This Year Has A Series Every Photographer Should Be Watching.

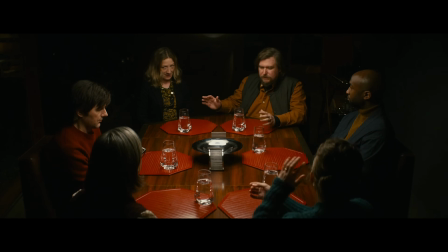In contrast with this, when we're at Mark's house, for instance, or in the personal environments of other characters, there's an abundance of dim pools of light, surrounded quite often by great darkness, which further enforces this idea of loneliness and alienation.
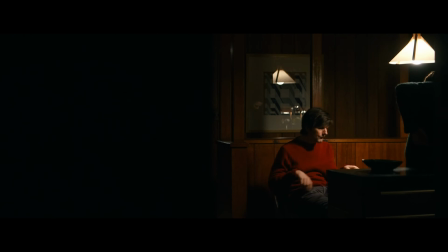Although I would say that in here, of course, depth of field and sense of scale can also help in perceiving
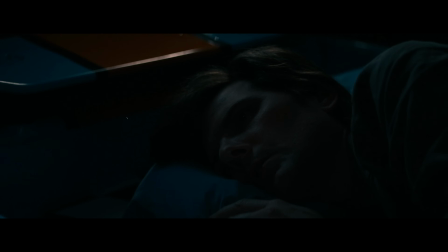these ideas and enhancing the contrasts producing by light and shadow.
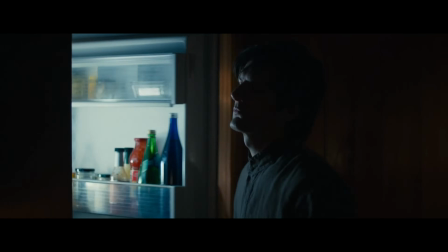But I'd like to quote some words by Jessica Lee Gagné, who is the cinematographer of this show.
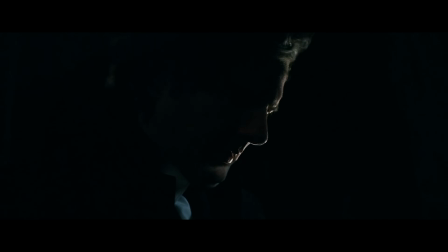We knew we wanted a unique visual tone that could enhance the show's unique variety of dramatic tones.
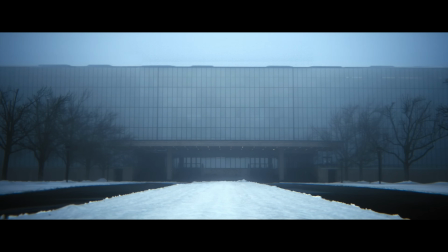For the underground world, we were inspired by photographers like Lars Thunbjörk and Lee Friedlander,
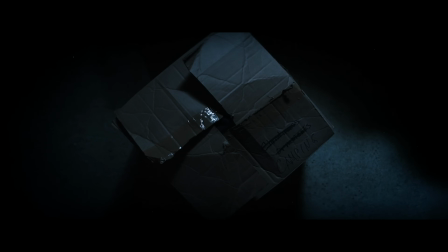who really embraced awkwardness within frames, whether it would be a wide group shot where everyone is oddly cropped by cubicle desks, or a strange wide angle that puts the camera in a place we don't usually go.
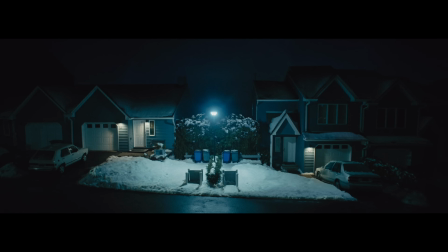Overcast skies, rain, fog, and occasionally snow were perfect to set the mood of Mark's state of mind. And the palette was intentionally bleak to amplify this further. And for the long, she says, we did shoot both worlds with the same lens package,
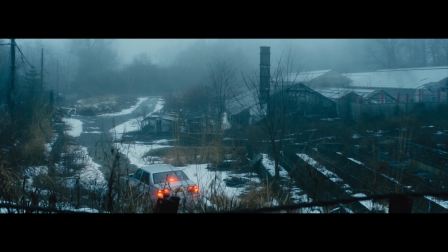but we would use the longer lenses more often on the outside and the wider lenses on the inside.
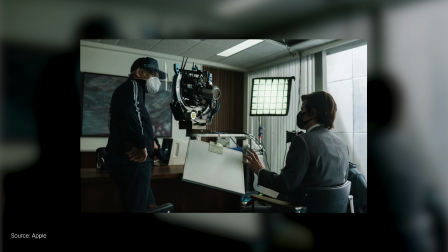We shot with a Sony Venice, and the lenses were Panavision C series, mainly with some 50 to 500 Panazoom lenses
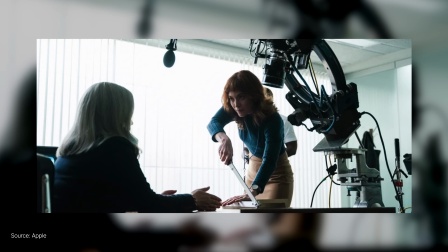that I have a soft spot for.
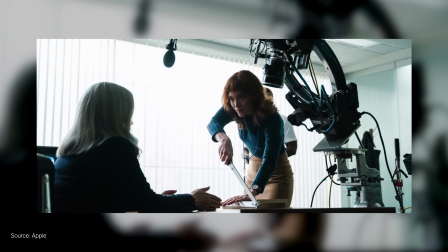Each lens was specifically chosen, and the complete kit allowed us to do all crazy camera trickery we wanted.
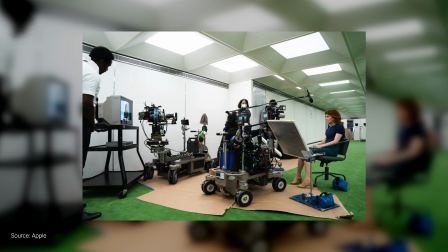And talking about equipment and the importance that this specific equipment that I mentioned to you had, or the weight that it had in producing the results that we've seen and going above and beyond the initial intentions that, both director and crew had for, or vision for this show,
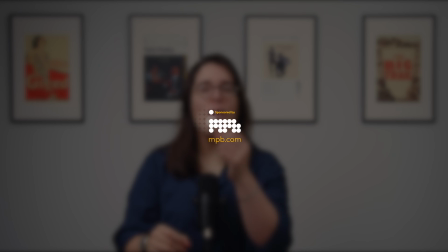I think it's time to take a brief moment to talk about a partner of the channel, and that is MPB. MPB is one of the largest online platforms where you can buy, sell, or trade your used photography or videography equipment.
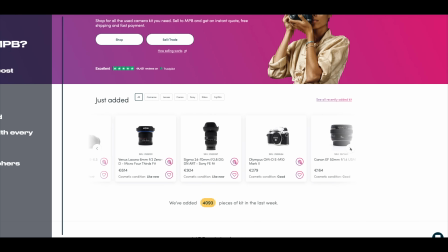MPB's catalog is constantly being updated, so you might want to have a look because that is probably, there's something there that you might need.
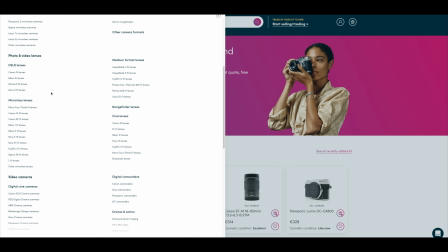But alternatively, if you're looking to get rid of something that you don't use,
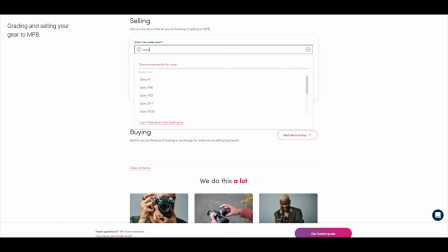or perhaps trade and upgrade your gear, then definitely have a look at MPB. And not only MPB offers this idea of flexibility, but they also offer, of course, a lot of peace of mind with, offering you 6-month warranty on all the purchases that you might have done through the website. But of course, also there's a great customer support that I've also personally used.
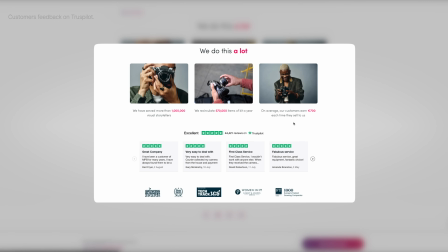I'm speaking to you in my personal experience here. I've sold to MPB and I've bought from MPB. So links will be down below if you want to check that out. I'd urge you to do so because it's the new year. You might have new goals. You certainly have new goals with your photography or videography. If you're inspired by Severance, why not? So take a look down below, and thank you MPB for kindly sponsoring today's segment.
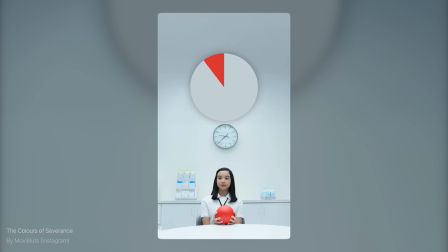And now let's go back to talking about color. So on a last note, I wanted to briefly talk about colors and mood.
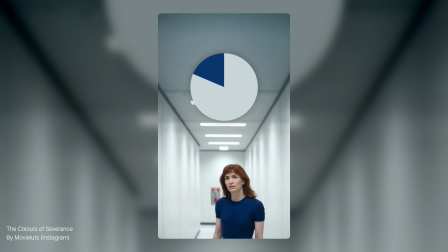And of course, given everything I've shown so far, there are 2 colors that come immediately to mind,
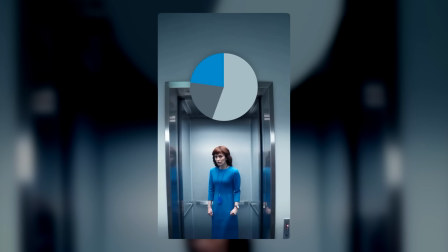and those are white and blue, which are colors we normally associate with neutral feelings or even relaxation.
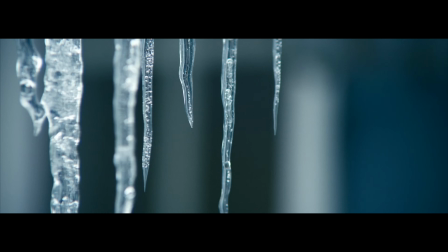These are seen not only in many spaces, furniture, details of clothing,
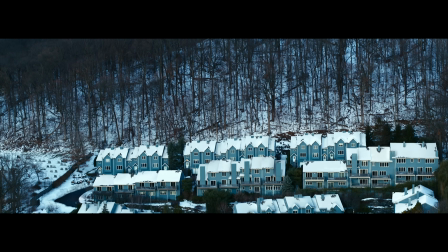but also in the color grading of the show, which is inherently colder than what we would experience in real life.
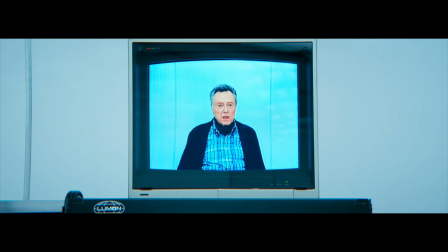This is of course to enhance all the ideas we've discussed so far, which leads me to conclude that the meaning of these colors are purely artificial in my eyes.
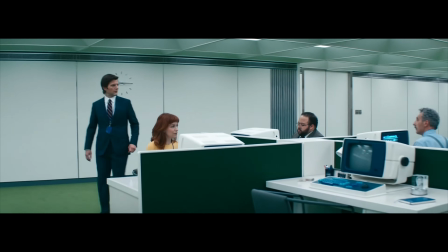And it was perhaps inspired by this line of thinking that I started to notice other colors, and there's a particular color that I'd like to touch on: green.